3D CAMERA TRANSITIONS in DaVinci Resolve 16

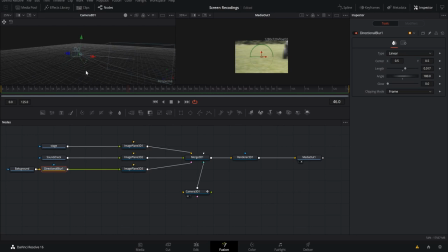(16:51)
So what we want to do is we are going to come back here. I'm going to zoom in a little bit on this. And to zoom in and out of this like image here, what all I'm doing is holding control and using my scroller wheel. But we want to add some directional blur to this so you can like, it once as the image starts moving, it causes some blur. So I'm going to come over, I'm going to come in,
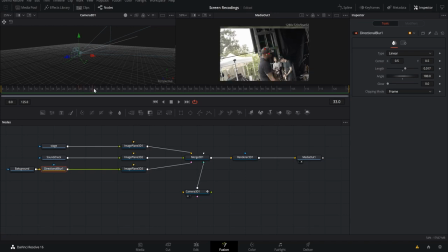(17:18)
comes into like right there and it starts to pan down right here. So with our sound check node selected, shift spacebar, directional blur is already up. We're gonna add it. So now we want this to be at a 90 degree angle because it's going down.
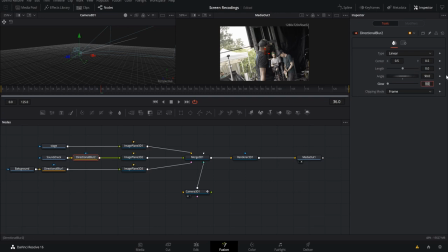(17:38)
We're gonna keyframe the length. We're gonna go back one frame on here. Go back one frame, we're gonna keyframe the length, and we're gonna come forward one frame or two frames, and we're gonna cause it to go down. Now if we come over, it's gonna pan.
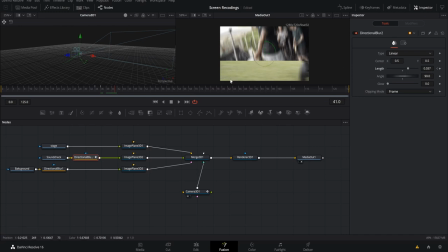(17:57)
And if you guys see that there's this harsh cut right here, I'm gonna show you what you can do to kind of get rid of this in a moment. But you could also create like a mask around the edges of your image and feather it so that way it's a nice soft blend to the background. That's what I did in the intro.
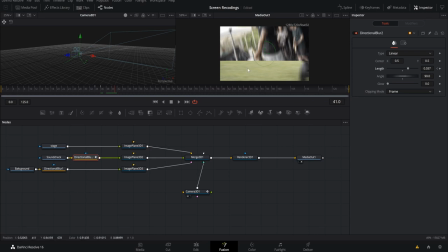(18:16)
You can do that on here, or you can control the opacity and have that disappear as we're going down, which I'll show you in a second, but we're gonna just pull down. And now as we come over and we're coming up into this, just like so,
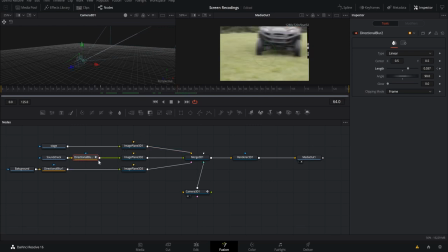(18:31)
we're gonna actually go and add another directional blur on our stage shots. Select stage, shift spacebar, directional blur is selected. We're gonna come at a 45 degree angle coming in. And we're going to come back a frame
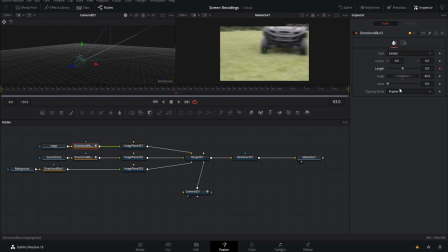(18:50)
and we are going to keyframe the length, come forward a frame and just drag it forward. And now as we come up, and we're coming in, we'll keyframe the blur boat right there.
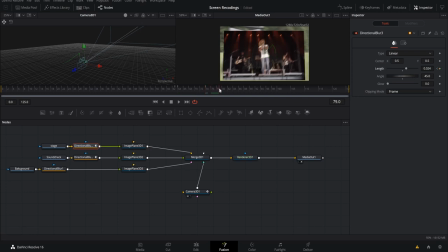(19:08)
And as you just kind of scroll through and as you come in, we'll put it back to zero. And you could add some directional blur here to like add in like some motion blur, but I didn't really want motion blur there.
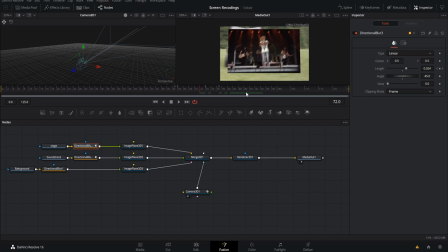(19:21)
So just like that, we've added directional blur. But now I'm gonna show you guys how to come over here to the sound check thing or the sound check frame, and we're gonna control the opacity. So to control the opacity, select the image plane, come right up here to the material.
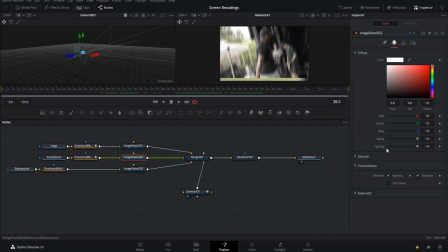(19:41)
And as you can see, opacity is right here. So I want it to start to die about right there, or disappear. Maybe die wasn't the right term, but I call it die, but disappear. So we're gonna keyframe it at one. So you see here, it's one, it's fully up. Now we're gonna come over right about to here, and we want it to be gone.
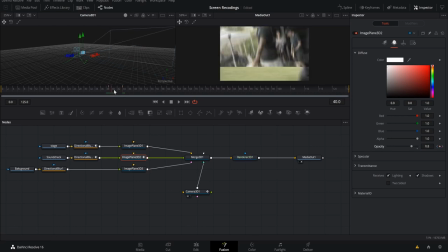(20:05)
So now, as we pull down, it goes away. And we're gonna do the same with the stage shot as it comes in. but it's going to be just the opposite. So as it's coming in, like right about here, we'll come over, select the material side of things in the inspector, and drop it.
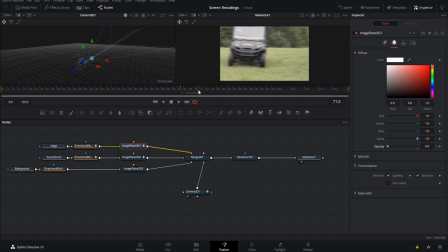(20:27)
So that way it's gone. We'll come in about right yonder to about frame 71, bring the opacity all the way up. And just like that, it's going to come up and up here.
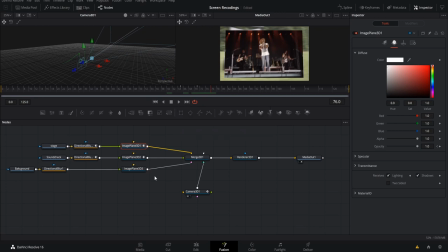(20:42)
And now we have our disappearing faded in, faded out shot, so it looks a little bit smoother.